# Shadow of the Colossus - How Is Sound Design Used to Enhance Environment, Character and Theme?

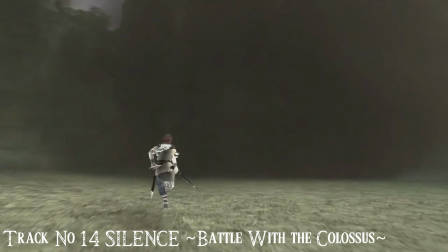The score can also be exciting and energised during the Colossi fights, which reflects how Wander and the player are most likely feeling.
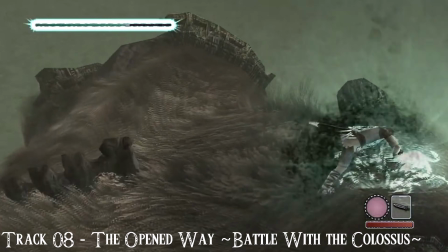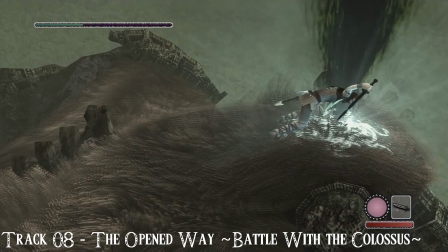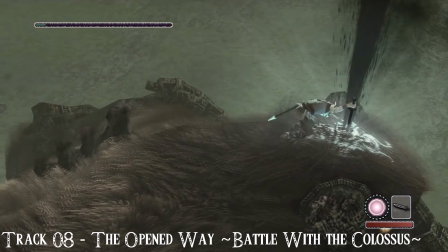But the final blow against them is always punctuated by this incredibly sombre piece of music.
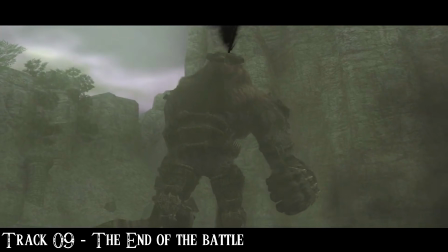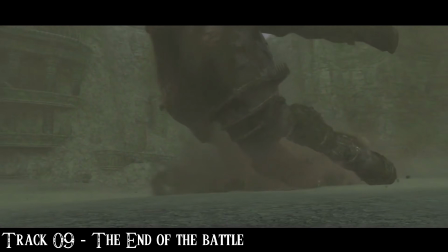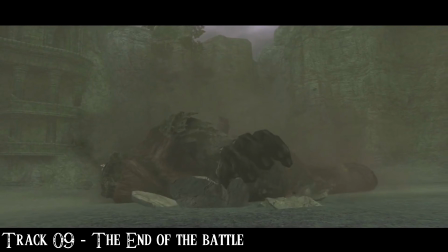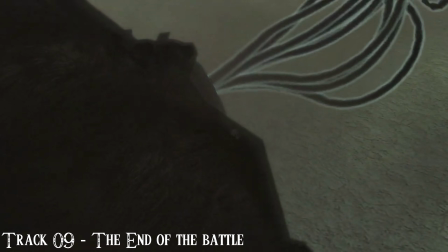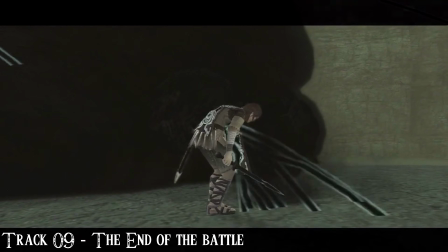It makes you realise you've essentially trespassed onto the land this creature protects and stabbed it to death.
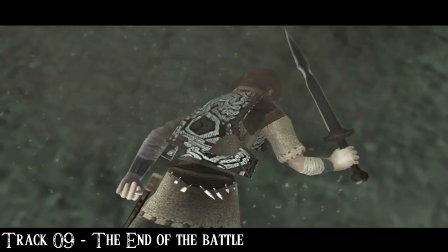As I said, emotionally exhausting.
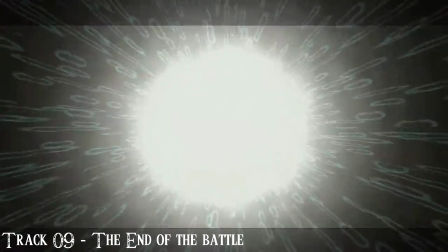Going from the exciting fight with the exciting music to this sudden shift into sadness is still to this day an incredibly powerful moment for me.
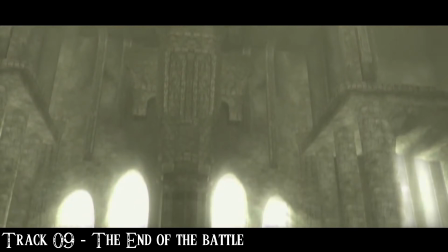It's always going to be more impactful than a story expressed with words because of how universal it is.
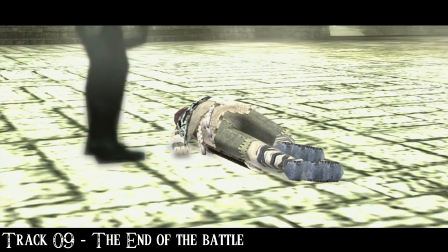Big emotional swings taken in this way often leave more of an impact. This is no power fantasy.
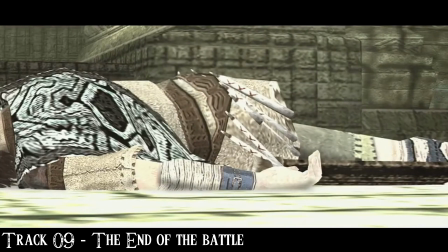You're a desperate person being forced into a terrible situation by murdering what is ostensibly an innocent creature for what could be considered a selfish motivation.
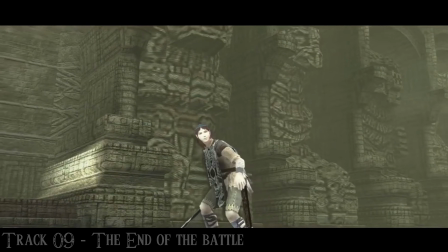I mean, we aren't told why Mono was sacrificed, who Wanda is to her, or even whether he may have been involved in her sacrifice.
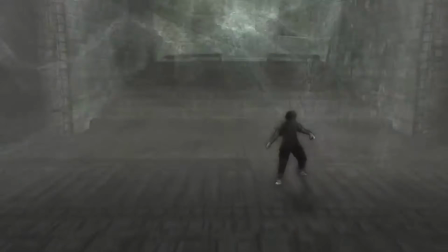This music also plays as Dorman is sucked into the portal during the final moments of the story.
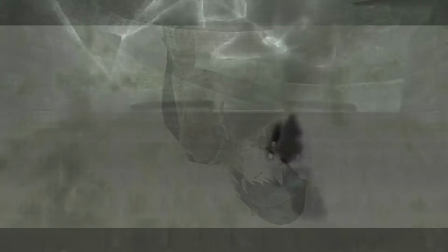This, along with the scene where Wanda is stabbed through the symbol on his cloak,
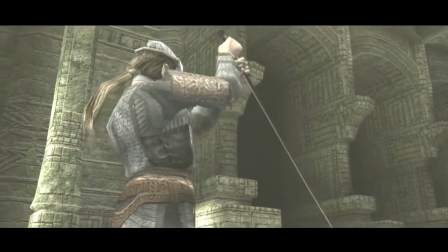are meant to highlight the irony of their fates and the fulfillment of the promise Dorman made to Wanda at the beginning of the story,
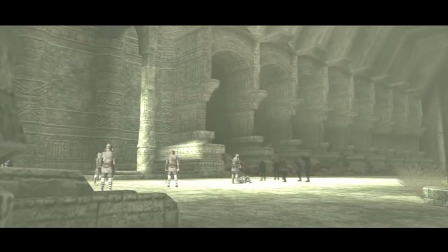that he would ultimately suffer the consequences of his choice.
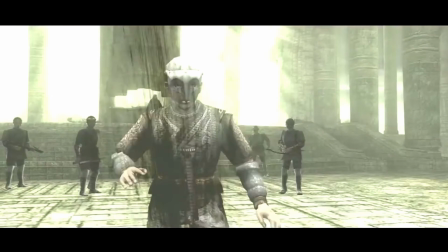As I said earlier, the most important thing about the score is not necessarily what it's composed of, no pun intended, but how and where it's used.
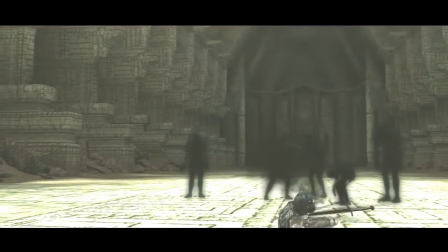I think it's important to highlight that most games made during the same period as Shadow of the Colossus
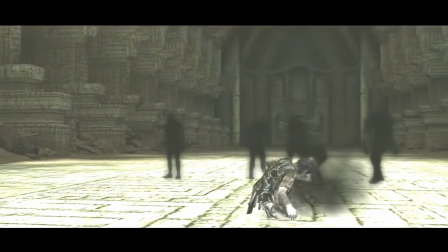often didn't have the same restraint or the confidence to have long periods without some sort of music.
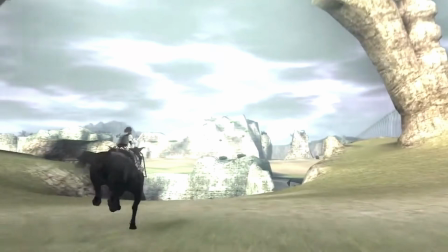The journey through the Forbidden Land when looking for the next Colossus is often incredibly quiet.
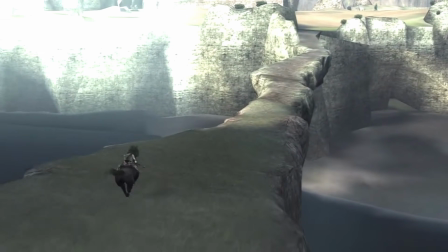I'll be talking about the effect and intentions of this in the horseback sections in a later part of this video,
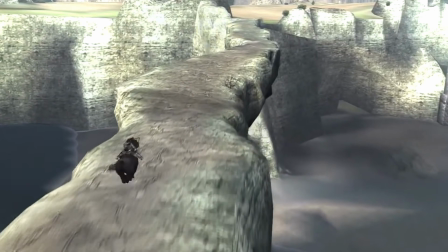but I've brought it up here to show how restrained the audio design often is in Shadow of the Colossus. The score can also be a vital element of the emotional experience of the game. An example of this is during the ending.
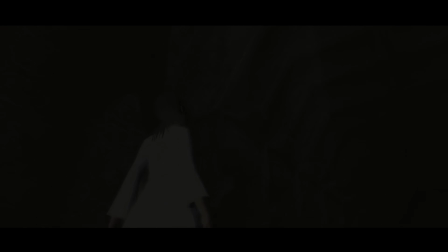After Mono wakes up, the score does a lot of the heavy lifting during these moments.
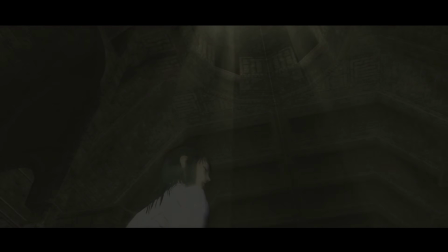There's no dialogue during this ending, so a lot of how we're supposed to feel is dictated by the music.
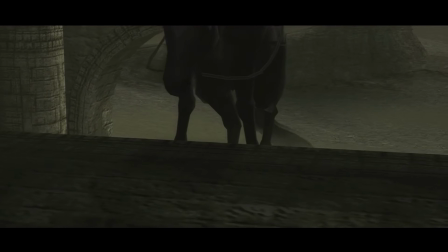I don't know enough about music theory to comment on why certain notes connect to others and the intended effect.
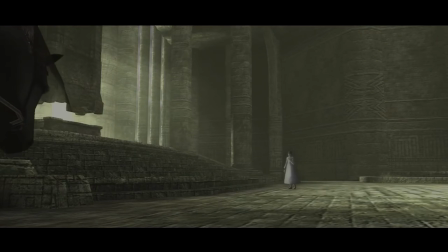I can only comment on how the score made me feel personally and how it conveyed themes and ideas.
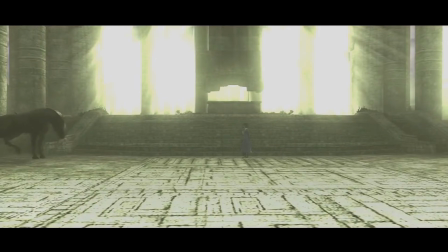But with the little I do know, I appreciate the mixture of minor and modal keys and the changes between them, which give the game a sense of unease and an uncomfortable feeling.
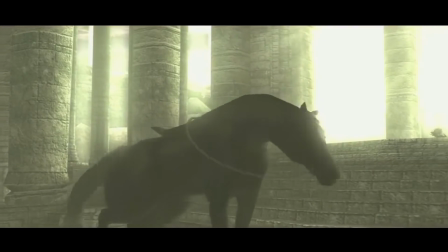It doesn't follow simple progressions, which leaves you unsure about what's coming next, instead of feeling secure and a feeling of safety from the music.
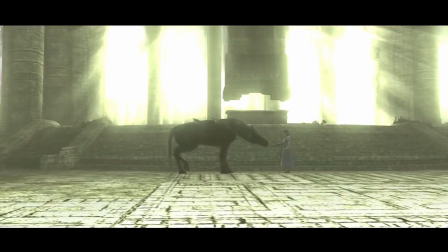I just want to go back for a moment and talk about the music used during the death scenes of the Colossi.
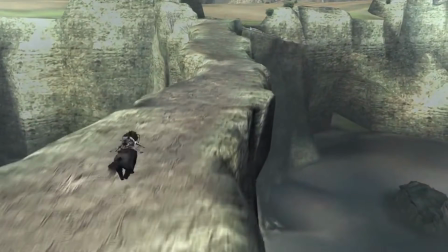Now, as we heard before, the game is going against expectation by having score that sounds melancholy rather than triumphant.
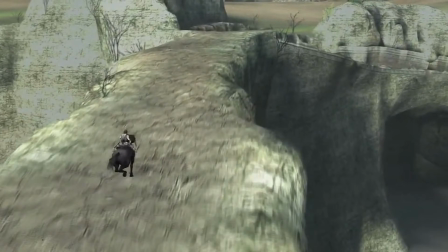This isn't the norm for a video game. Ueda even mentions how it took his staff by surprise in an interview that I'll quote now.
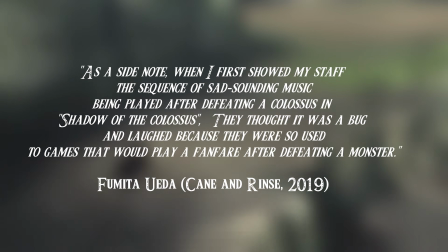As a side note, when I first showed my staff the sequence of sad sound and music being played after defeating a Colossus in Shadow of the Colossus,
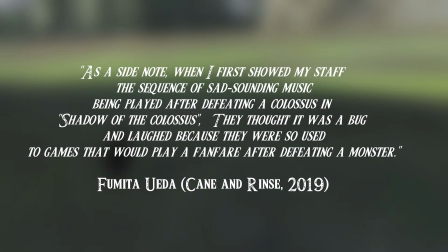they thought it was a bug and laughed because they were so used to games that would play a fanfare after defeating a monster.
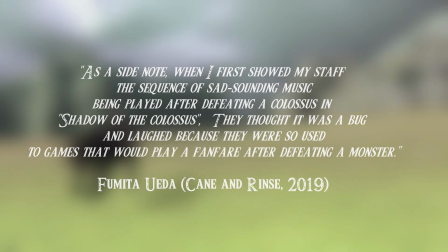If you want to read more of that interview, I'll leave it in the description below.
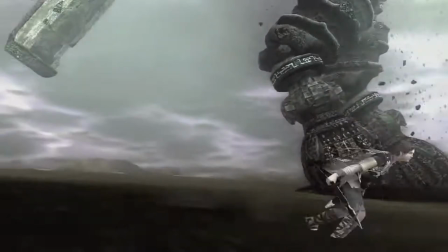I mention this interview because I think it's interesting how the intent of Ueda and this score has almost always been to portray Wanda's actions as negative.
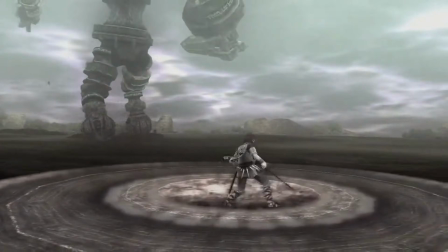It's an interesting mix of emotions created by juxtaposing gameplay that feels triumphant to do, with the score actively making you feel a different way about it.